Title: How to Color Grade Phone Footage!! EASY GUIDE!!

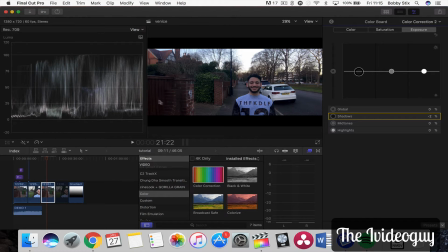What we'll see though is we'll start to lose a lot of detail here in the fence where it's very dark. If we push it much further than that, and also see it's just kind of crumbling now. Just maybe touch it down a tiny bit, maybe 1% or so, and even 1% can make a bit of a difference. Now,
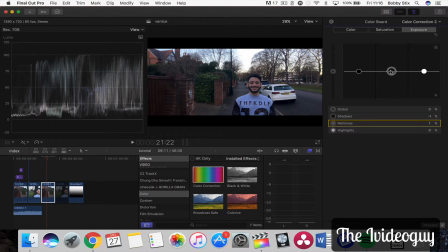something else we could probably do here is just bring the mid-tones up by about 4%, and this is kind of down to personal preference really. There's no right or wrong, but it's just what you're kind of looking for in that particular image.
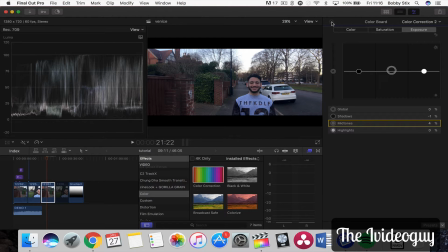And if we look at before and after, we've made a bit of a difference. It's kind of it's all little things here that make a big difference in the long run. It's cumulative. So we could say that that's nicely corrective. We're not going to look at the white balance because
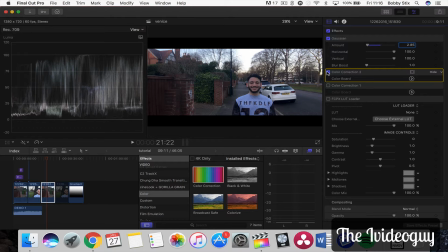iPhones tend to get the white balance very good automatically. It's not true all the time, but most of the time, and this looks pretty good. You can see this car here, it's pretty white.
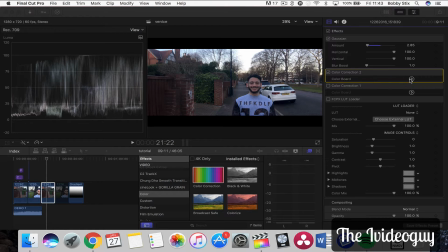So we'll move straight on. So into the grade itself. Right, now what we're trying to do here is we're going to emulate an old film process that is very popular in kind of fashion-y type editorial photo shoots, videos, that kind of thing, and music videos as well,
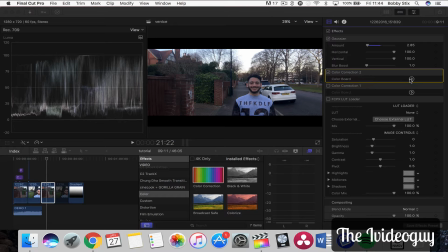which is a kind of like, it's called a cross-processing look, and it's kind of a magenta-y tint. When you see it, it was in the first shot in the intro, you'll kind of, yeah, it will make sense to you.
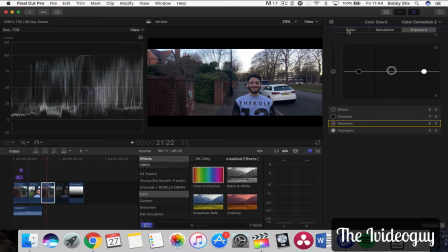So what we need to do to start with this grading is go into the color tab here. Again, we've got independent control of shadows, midtones, and highlights. And the idea is that we're going to take our shadows and we're going to
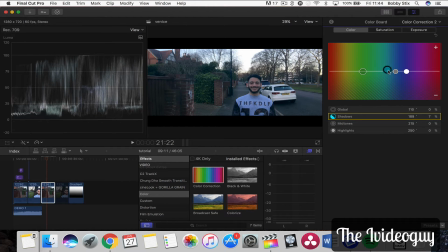pull them into magenta. So we grab our puck and we bring it over here and immediately start to see some kind of purple hue come over the image here.
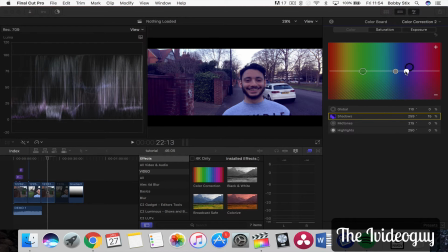Now, to balance this purple hue here, what we're going to do is we're going to grab our highlights. We're going to go to green and stick some green into the highlights.
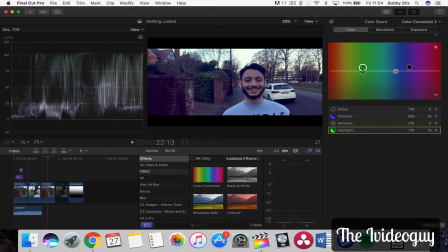And why we do this is because and this applies to a lot of color grading theory, is that we use complementary colors. If you look at the color wheel, I'll try and put one up now.
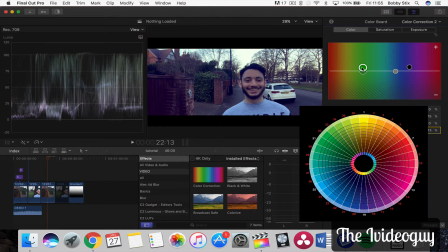You can see that they are opposing colors, or they're complementary colors rather, on the wheel. They're opposite, and that means that we use that to kind of pull colors in a grade and give us a nice kind of balanced image.
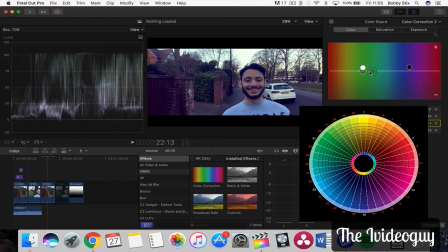Can grab our midtones as well because we want to preserve the skin tones. We'll go to the green. We'll take a little bit of that out of the midtones. And that there is not looking too bad.
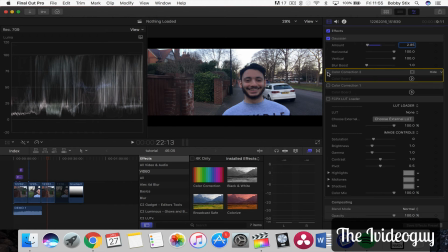Now if we kind of toggle it, that's the basic image, and that is now the kind of graded image. It's not looking too bad at all. Like if we play it through, it's probably maybe a bit extreme.
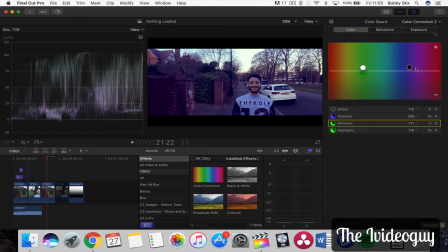Again, it's down to personal taste whether you want it that strong. You can always pull the purple back a little bit. Bring the green down a touch. Yeah, make it a bit more subtle maybe. Again, you can go as extreme as you kind of want with this.
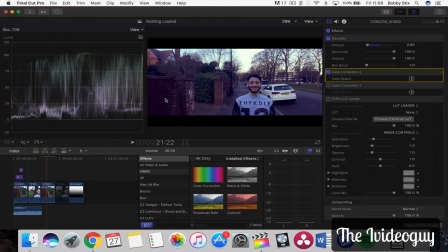That's kind of nice. Again, see we're losing some of the detail here in the fence. You could lighten that up. What I tend to do, once I've kind of done my correction and grade, I'll bring in another color correction and maybe bring a little bit back with the midtones or the highlights.